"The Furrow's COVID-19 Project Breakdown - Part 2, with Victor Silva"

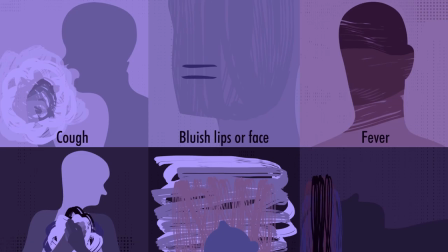(0:00)
When the quarantine started, we wondered how we could get some beautiful information out there focused on sharing healthy ways to live and raise awareness about COVID-19.
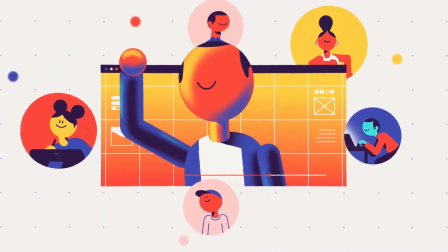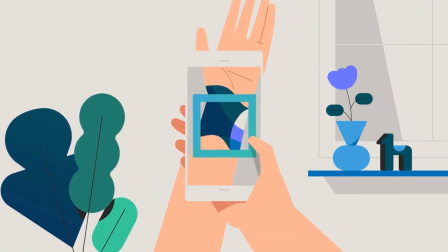(0:17)
Hey everyone, my name is Seth Eckert and I lead the creative team at The Furrow, a studio based in Lexington, Kentucky.
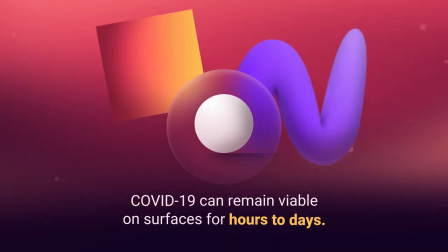(0:24)
We just finished up a collaboration focused on raising awareness and sharing healthy ways to live during the COVID-19 pandemic.
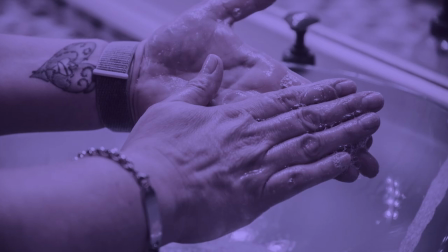(0:31)
Information on how to wash your hands is incredibly important, but we also wanted to supplement that information with taking things a step further.
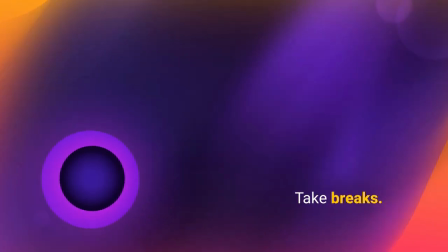(0:37)
So we gathered information from resources such as the CDC and the World Health Organization and formed short statements that were either based on general guidance or facts.
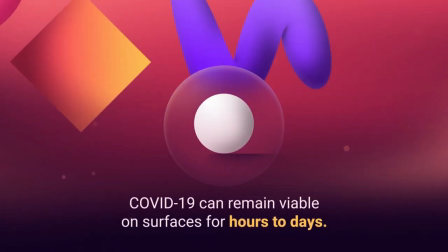(0:45)
To make this collaboration successful and feel cohesive, we knew we needed a brief to get everyone on the same page.
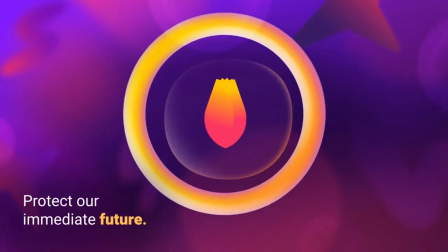(0:51)
We used the brief to outline the subject matter per shot, outline the deliverable specifications, and to build a visual identity for the project.
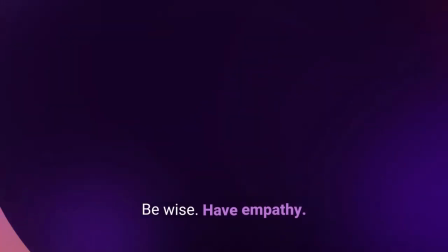(0:59)
Our hope was that these guardrails would give the artists room to flex their creative muscles and at the same time keep us all aligned.
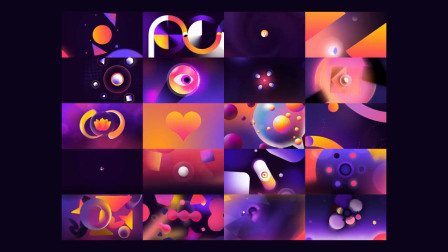(1:05)
We relied on this format and design style to unify everything, so this included the color direction, mood, and a style frame.
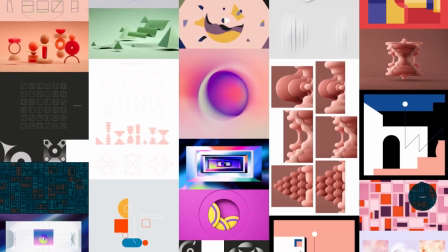(1:13)
In building the mood, we selected geometric and abstract compositions as the scenes would be grounded by the text per frame.
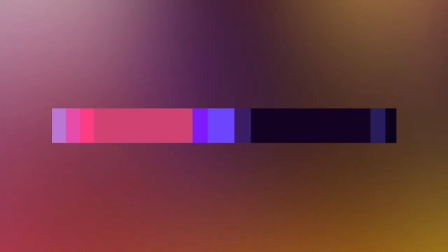(1:19)
We chose a color palette that had enough depth to mold to each concept.
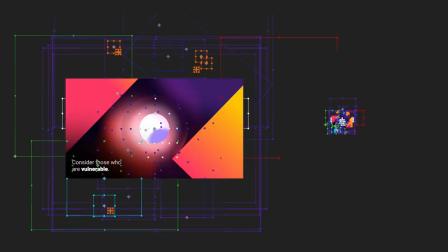(1:23)
And finally, we built out a frame to use as a foundation on how style, mood, and color could all come together.
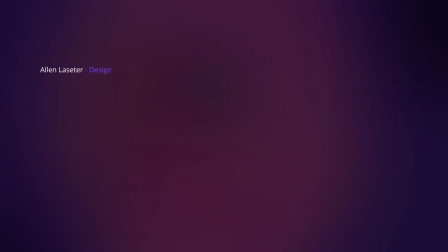(1:30)
After we built out all of this, we started to see who might be interested in helping us out.
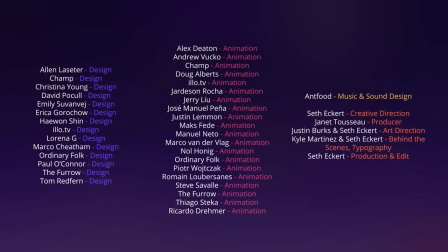(1:34)
It was really cool to get to hear back from so many artists who genuinely were excited to come on board and help us out.
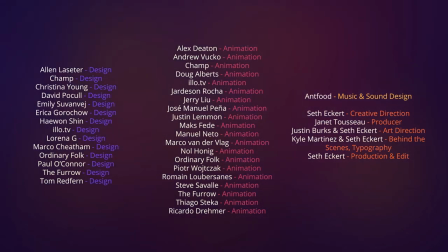(1:40)
I'm continually hyped that I get to be a part of this awesome design and animation community.
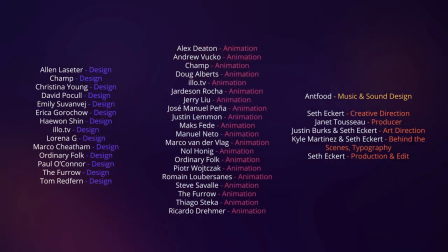(1:45)
Again, huge shout out to the amazing team that sacrificed their time to come on board and help us with the project.
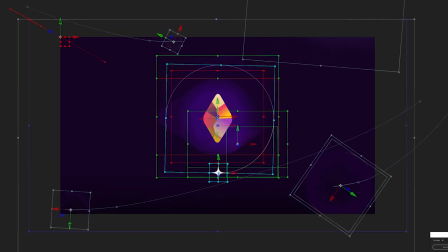(1:51)
In efforts to further impact our community, we wanted to share some insight into how some of this was made.
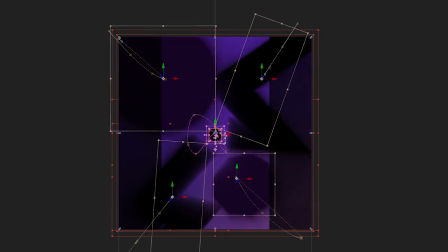(1:56)
So we're teaming up with the School of Motion and the motion designers who built this outstanding work to break down some of what took place in creating these visuals.
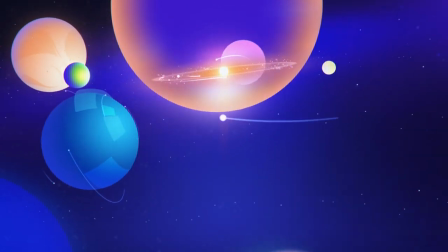(2:03)
For this video, I've got Victor Silva from Ordinary Folk joining me and we're going to be digging into his project files.
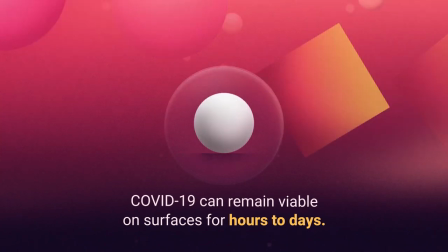(2:10)
The time-lapse effect that Victor produced turned out so great and we wanted to dive right into how Victor approached this effect.
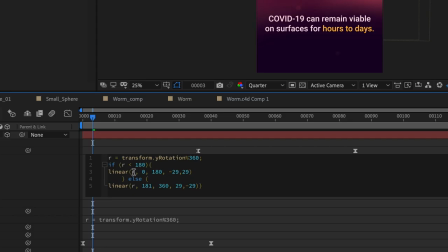(2:16)
We'll get to see how Victor used a combination of layer styles and expressions to rig everything together in a way that made the animation lift more simple than you might think.
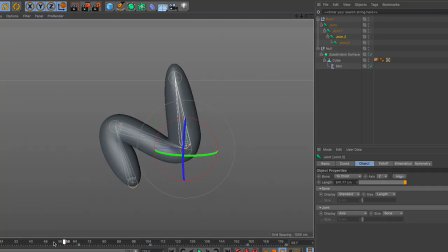(2:25)
You'll find from looking at project files like this that in some instances, a clever rig can be all that you need.
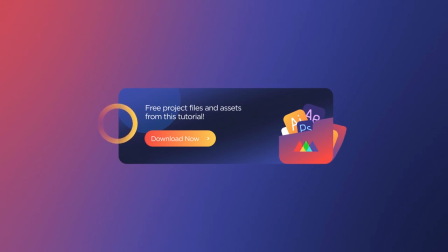(2:31)
I highly suggest downloading the project file and following along with Victor and I. You can find the link in the description.
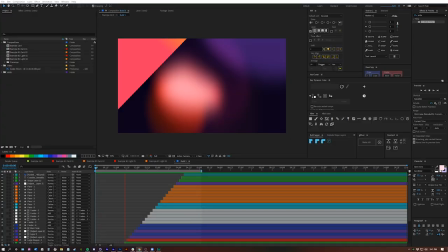(2:38)
So, Victor, as you got the frames back, I know Emily designed the frame here.
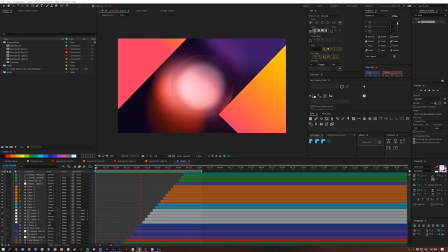(2:45)
And she made this really cool scene that had, you know, the central object. The scene in particular was, you know, COVID-19 can remain viable on surfaces for hours to days. So like, I know like she was kind of thinking about like having this central shape.
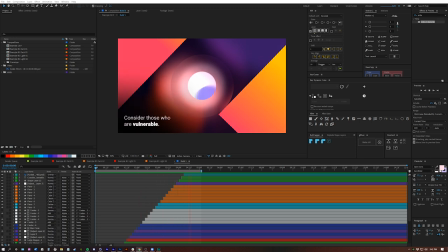(3:01)
I know she mentioned, you know, this idea of time lapse or a progression of time in the surface itself.
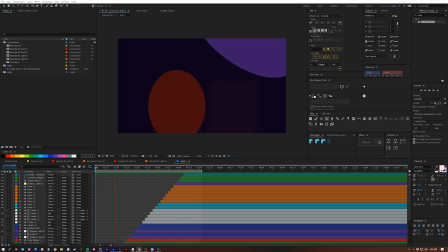(3:09)
And the design was kind of like that plane that she kind of created under that central shape.
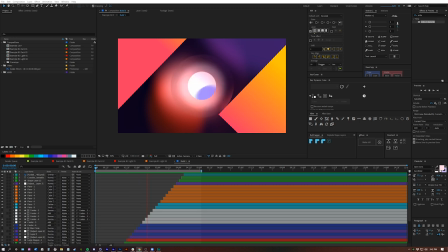(3:14)
What were some of your initial thoughts as you got the frames back from her and thinking about, you know, the framework that we had kind of developed for, you know, things needing to loop,
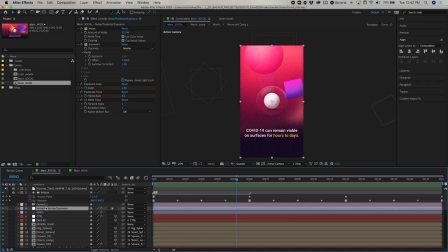(3:22)
all that kind of stuff? Yeah, so when I first got the file, I mean, I knew there was like lightning changes. I didn't really read like a brief right from the start. So I just like try to look at the file and like try to figure out like what movements would be.
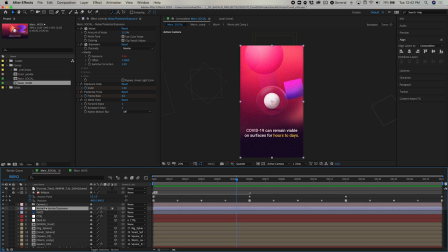(3:42)
As it always happens in projects, I mean, you just get a frame and you kind of guess what's happening.